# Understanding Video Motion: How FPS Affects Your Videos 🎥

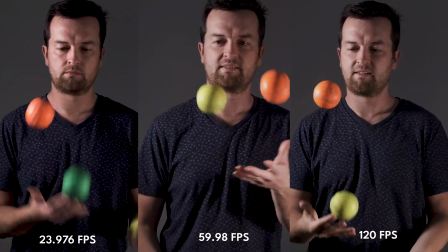in this video I'm going to go through how the motion captured in video
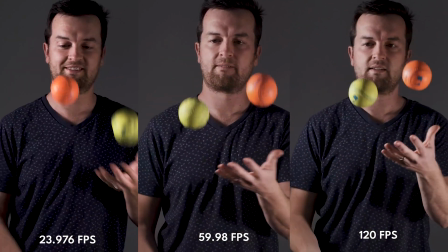is affected by the frames per second set in your
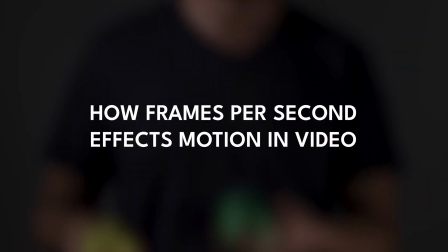camera this is the first time that my juggling skills I practiced one summer in
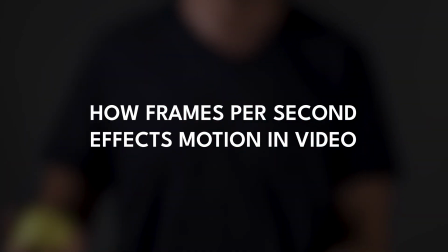middle school has actually come in handy so this first shot you're going to see is
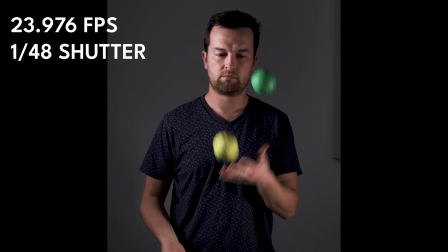a 23.976 frames per second shot at 1 48th shutter speed
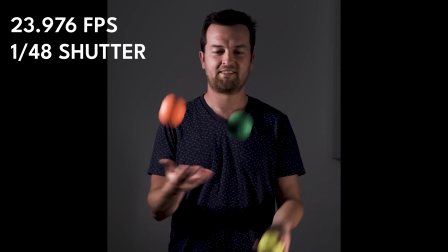i've maintained that rule of doubling the shutter speed or that number the fraction to
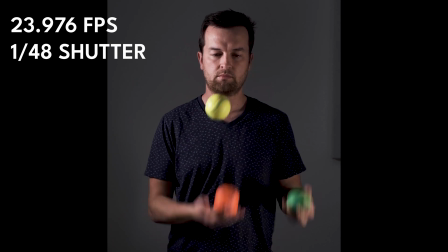the frame rate which is standard practice so 23 976 or basically 24
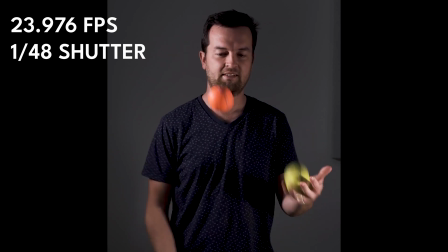frames per second and 1 48th shutter this is supposed to give you lifelike motion
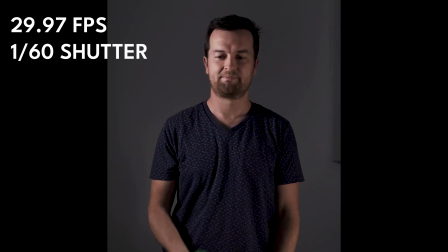like you're seeing with your human eye similarly 29.97 is
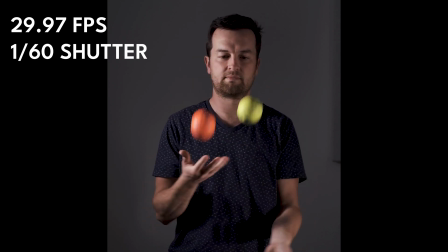pretty close a standard frame rate and the motion captured is pretty
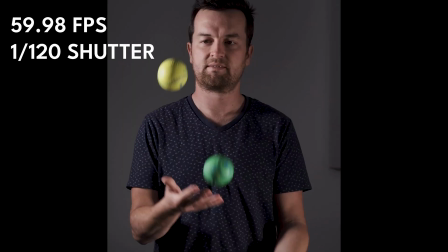similar next we captured at 59.98 a faster frame rate and
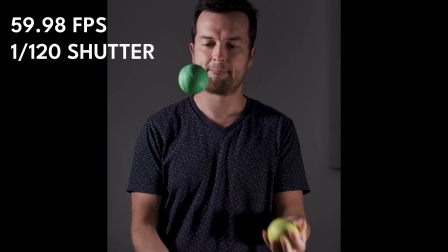you'll be able to see that the motion isn't as blurred the balls jumping up and down are a little
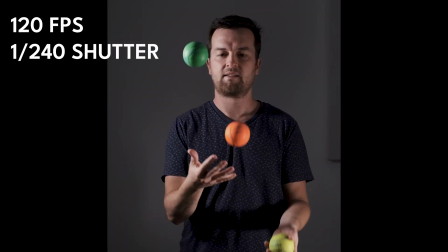crispy then i shot at 120 frames per second now this clip was sped up because my
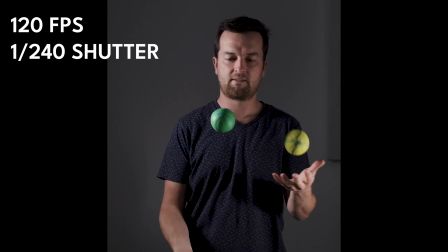camera when it captures 120 frames per second it captures it at a base rate of 23,976,
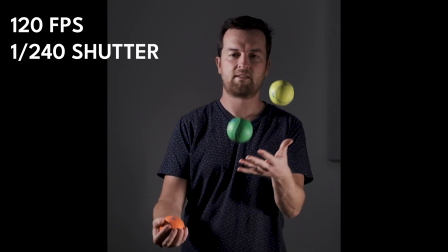which actually means when I ingest it into my computer, it's slowed down.
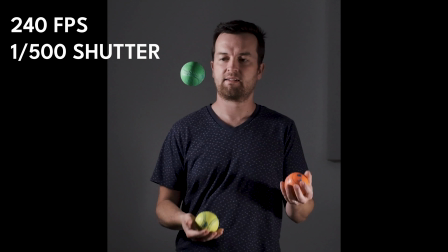I cranked it up to 240 frames per second, which typically would be 10 times slow motion. But here I've sped it up to normal speed and you can see that it really starts to get kind of jittery there.
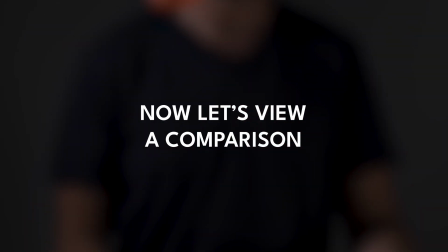I think looking at a comparison view is going to help us visualize what is happening.
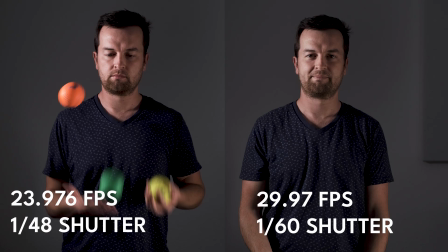So I've maintained and kept the 23,976 frames per second shot on the left.
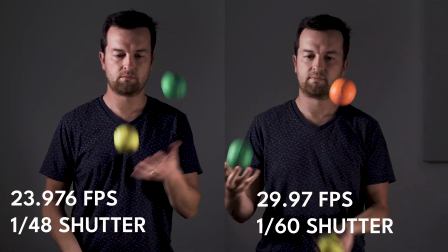Then we're going to go through the other ones. On the right you see 2,997, fairly similar.
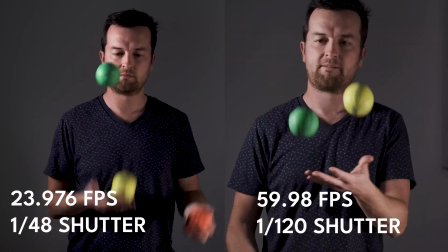As we go through these, you'll start to see that the motion of the balls is crisper.
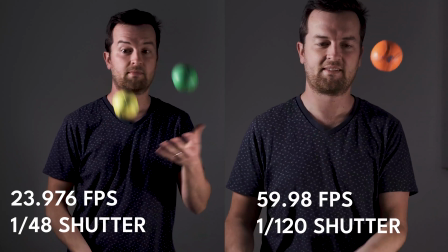On the left, you can see there is a little bit of motion blur captured with that 23,976 frame rate.